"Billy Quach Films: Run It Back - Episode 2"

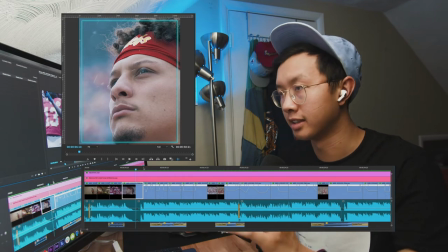Just kind of taking your time to listen to the music a little more carefully to hear all the intricate parts will really help you edit
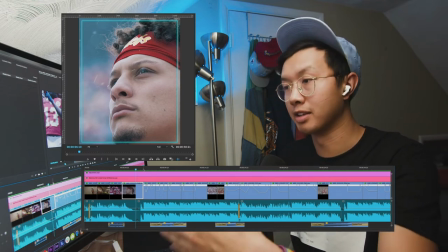your footage to those parts to make it seem like the music was made for this edit instead of you editing to the music.
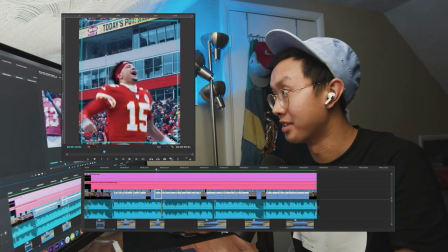I didn't really want to do a lot of overlays on this edit because of the snow, a lot of snow falling, and I thought that was a cool visual, so I kind of made that my overlay,
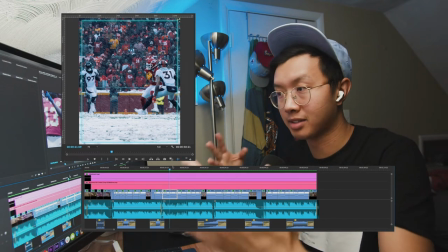if you will. Usually I'll have those specks, dust and flares and all this stuff,
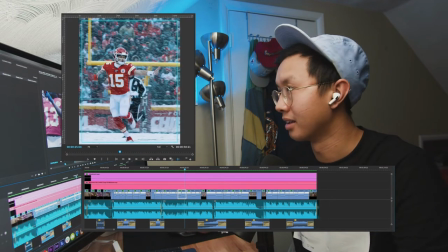but I thought it was cool to just have the snow right here be the overlay. And also, I don't think every edit needs an overlay.
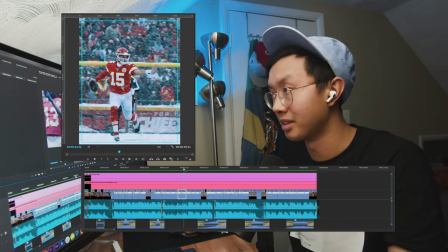If your shots are good, show them off. So if you put effects and overlays on top, people aren't going to be able to see how good your shots are.
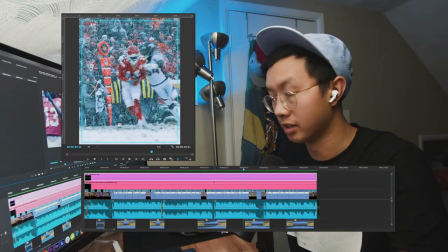Keep it simple. All I did was that box overlay just to kind of give it my own little thing.
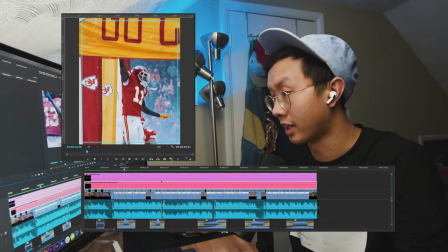But other than that, pretty simple timeline. All right, so let's jump back into the main part of the video.
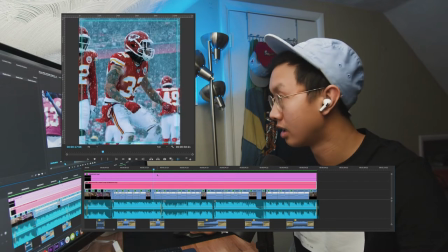I'm icy, I'm icy, I'm so cold, I'm chilly. You
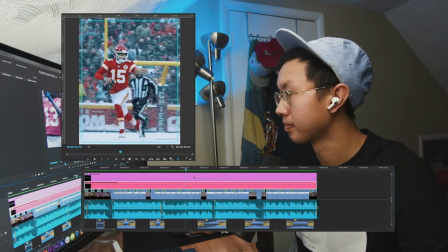know I got the C-notes like I'm eyeless, I'm Billy. That boy loud, you flow so cold, low, go crazy.
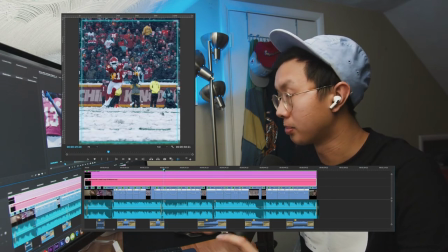So one thing I like to do is I like to use speed ramping to kind of emphasize juke moves.
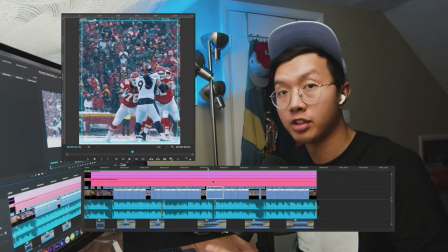It kind of brings your footage alive a little bit. All right, so then I get into the first touchdown of the game as a deep pass to Tyreek Hill.
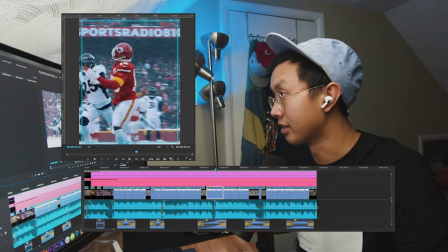It's actually one of my favorite shots of the season, this part right here.
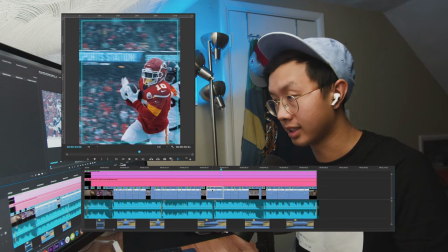I'm gonna show you the raw clip just so y'all get a glimpse of what I'm seeing behind the camera.
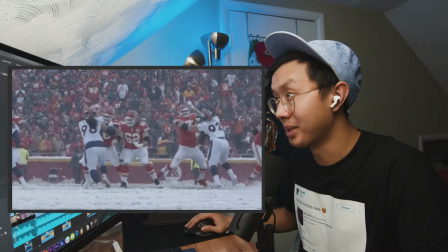Here it is in full. Ideally, I could see what Pat's doing, but he's being blocked by these linemen and defenders.
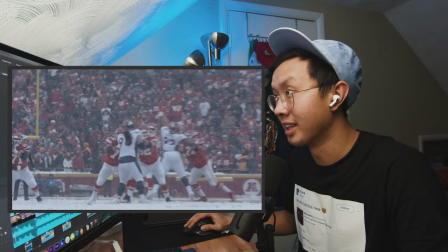So it's really hard to tell where the ball's going. I don't even know how I saw the ball leave his hands.
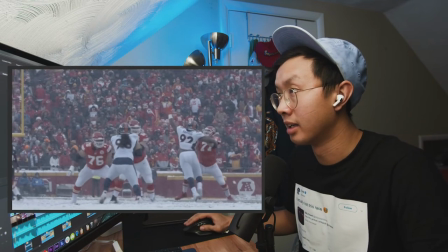Like, that ball looks like a person's head. But saw something left and I was like, oh, this is going deep.
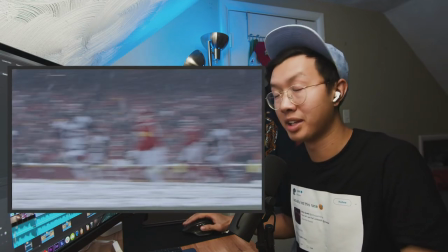And once he starts shooting football enough, you kind of learn people's tendencies. And like, if the play is going on for a while with Patrick, I know he's going deep.
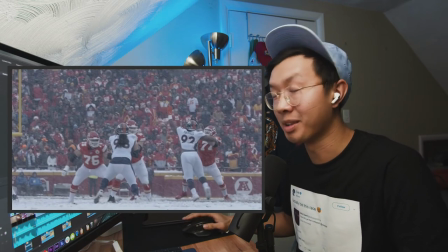So if I ever have to bail and just, I don't know what's going on,
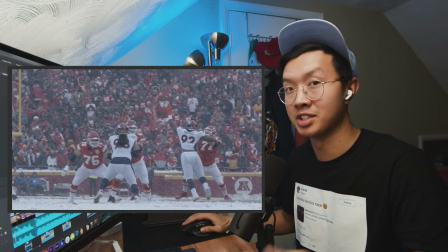I'm just gonna zoom out and find the closest receiver to me, meaning the deepest receiver to Patrick.
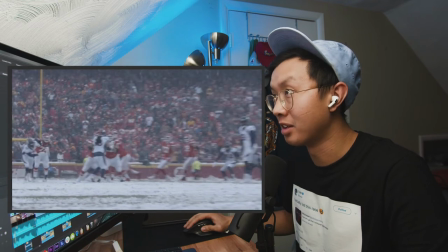So here you can see ball goes out. I kind of zoom out hoping that the ball stays in frame, but it goes way above frame.
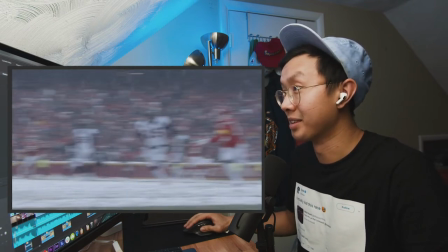So I'm like, uh-oh, it's going deep. So then I pan over, try to find somebody, and it's Tyreek Hill running at me.
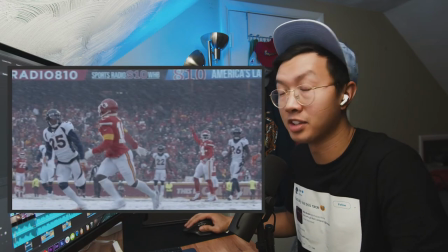I lock on to him because I know if this is a completion, the ball's gotta go to Tyreek.
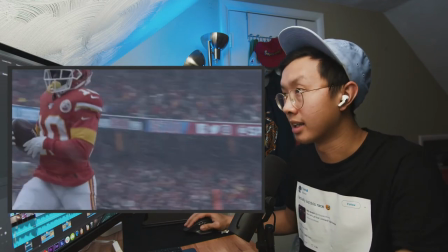So I'll just follow Tyreek. And then he kind of gets out of frame. I didn't really get the celebration.
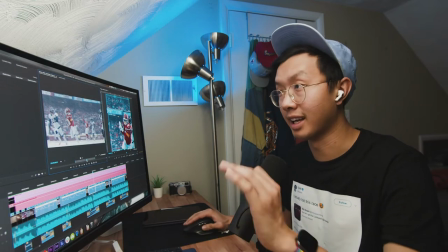So shooting football by yourself, it's really hard to get every single angle, every single play, every single celebration.
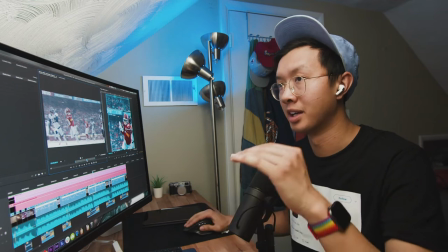So if you are shooting football, don't be hard on yourself if you miss something, because likely a lot of other people missed it.
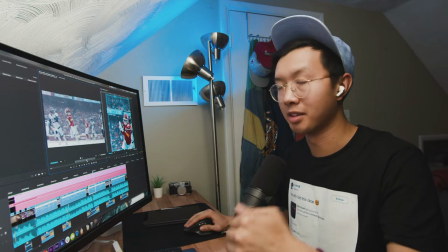Just focus on getting the most out of what you can get from your angle.
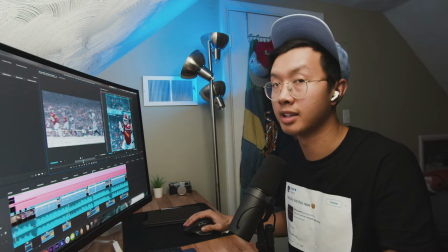And then just putting that together in the end for your edit, because you're not going to use every single shot.
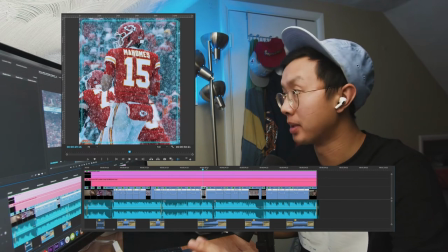And then another thing is, whenever I'm shooting football, I make sure to get a couple different angles of the quarterback throwing or handing off the ball. That way, when you're at home later editing, you can kind of stitch together a shot of the step back and then a shot of the touchdown.
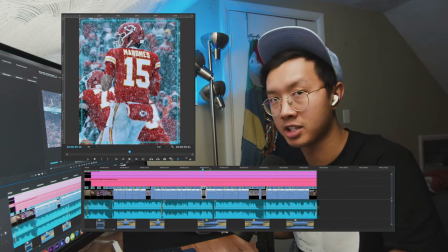Because usually when I get the touchdown, I'm in the end zone, and so I don't have a good shot of Patrick. So luckily this game, I did that.
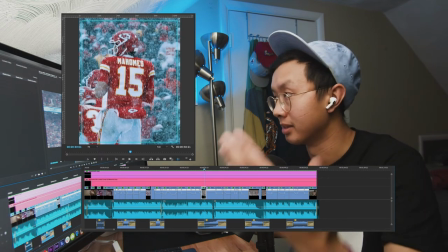This could have been an incompletion. This could have been a handoff. This could have been anything, but using that to
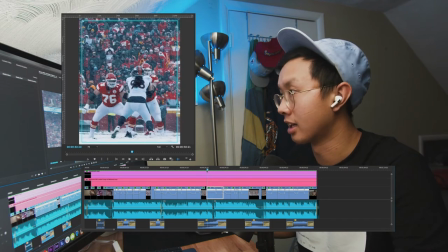supplement this shot really helps, because I did not get a good shot of the throw because Patrick was covered up right here.
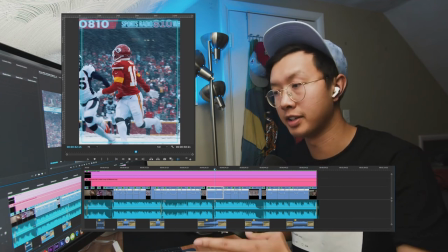So that's a good tip for when you're shooting football or anything, is just to have different angles of kind of the process of one action.
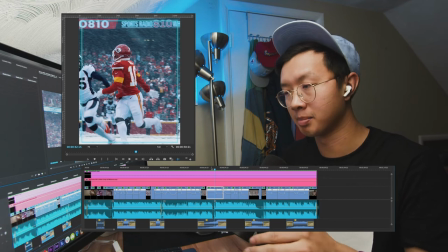So that way, if you can fake it and get an angle from this play, match it with an angle from that play, and kind of make it look like you were in two spots at once,
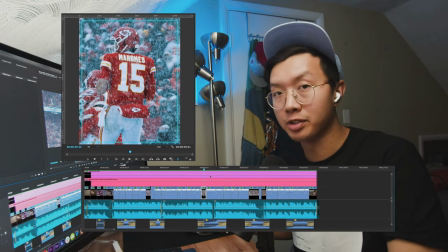that's an easy way to add more angles to edit when you only have one shooter.